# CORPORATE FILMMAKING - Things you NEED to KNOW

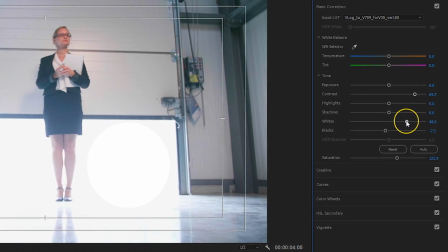What you can do is increasing the whites to make sure that no other detail is visible in the overexposure parts.
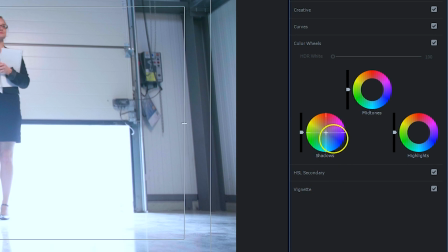And next we'll dive into the color wheels, where I'm adding some more blue into the shadows and orange into the midtones.
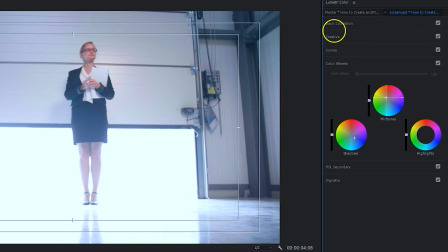This way we're creating color contrast and increasing that blue-orange tone even more.
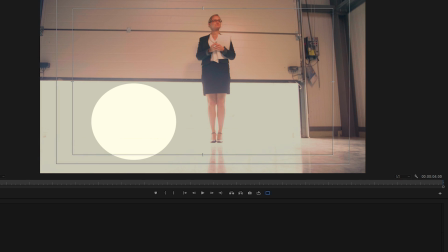Now, if you're seeing color cast in your overexposure areas, then add the opposite color in the whites to neutralize that.
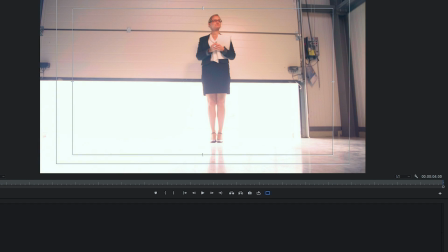You want to make sure that those areas are white and not something else.
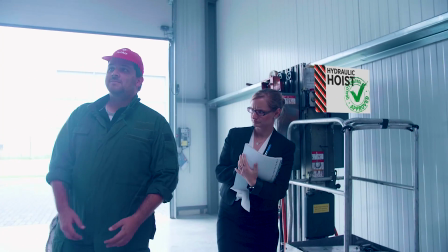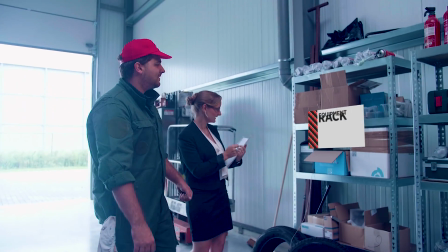And to really knock that competition away, we're going to add some graphical elements in there. And the Geneva pack from Rocketstock is designed in such a way that it works with any video editor. It are basically a collection of lower thirds and transition animations. You can simply drag and drop them to start using them.
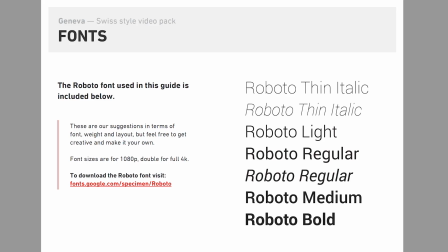You do need to add text in there yourself, which is pretty obvious, but an included style guide helps you to keep everything tight and clean. You don't have to make them part of the scene like we did, but it's a nice extra touch, and actually it's pretty simple to create.
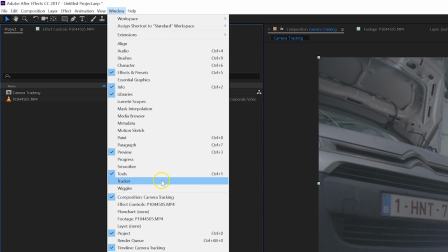Inside After Effects, open the tracker, and with your clip selected, click on Track Camera.
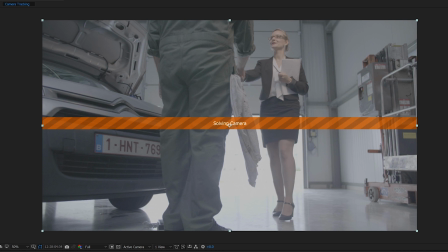Now wait until the software is done with its magic and you should see many tracking points on your clip now.
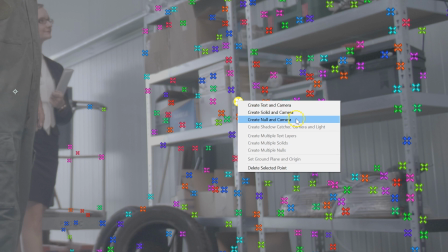Right-click on any point where you like to add a graphical element to and select Create Camera and Null Object.
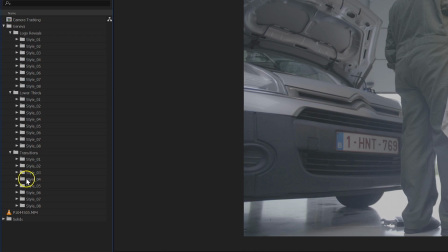Now it's just a matter of choosing your graphical animation from the back and adding some text to it.
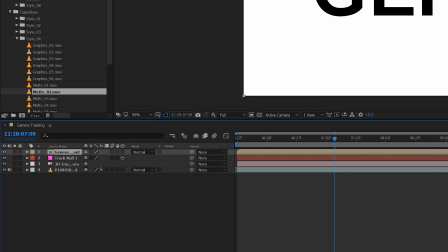Then select all the layers from your element and say Pre-Compose. You then want to bring this composition into 3D space by enabling this box right here.
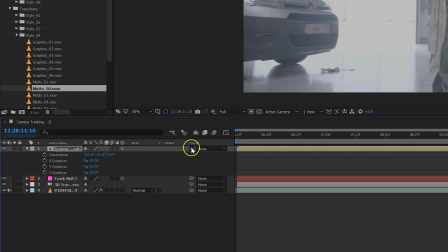Drag and move your composition to the right spot and link it to the null object that was created with this whip tool. Now don't forget to enable motion blur for both the layer and the composition for a natural motion.
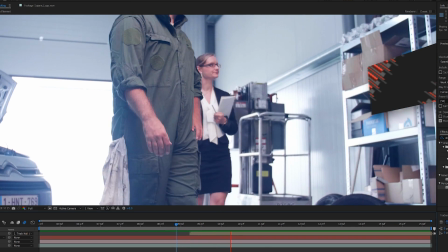And it's that simple. You can select other points if you like to add more graphical elements in there. To find out more about this spec, make sure to visit the first link in the description below, and if you scroll down a little bit further, you can find a download link to the After Effects project file with some free samples from this spec, so make sure to click on that. Thank you guys so much again for watching. Make sure to thumbs up this video if you liked it, but most importantly, stay creative.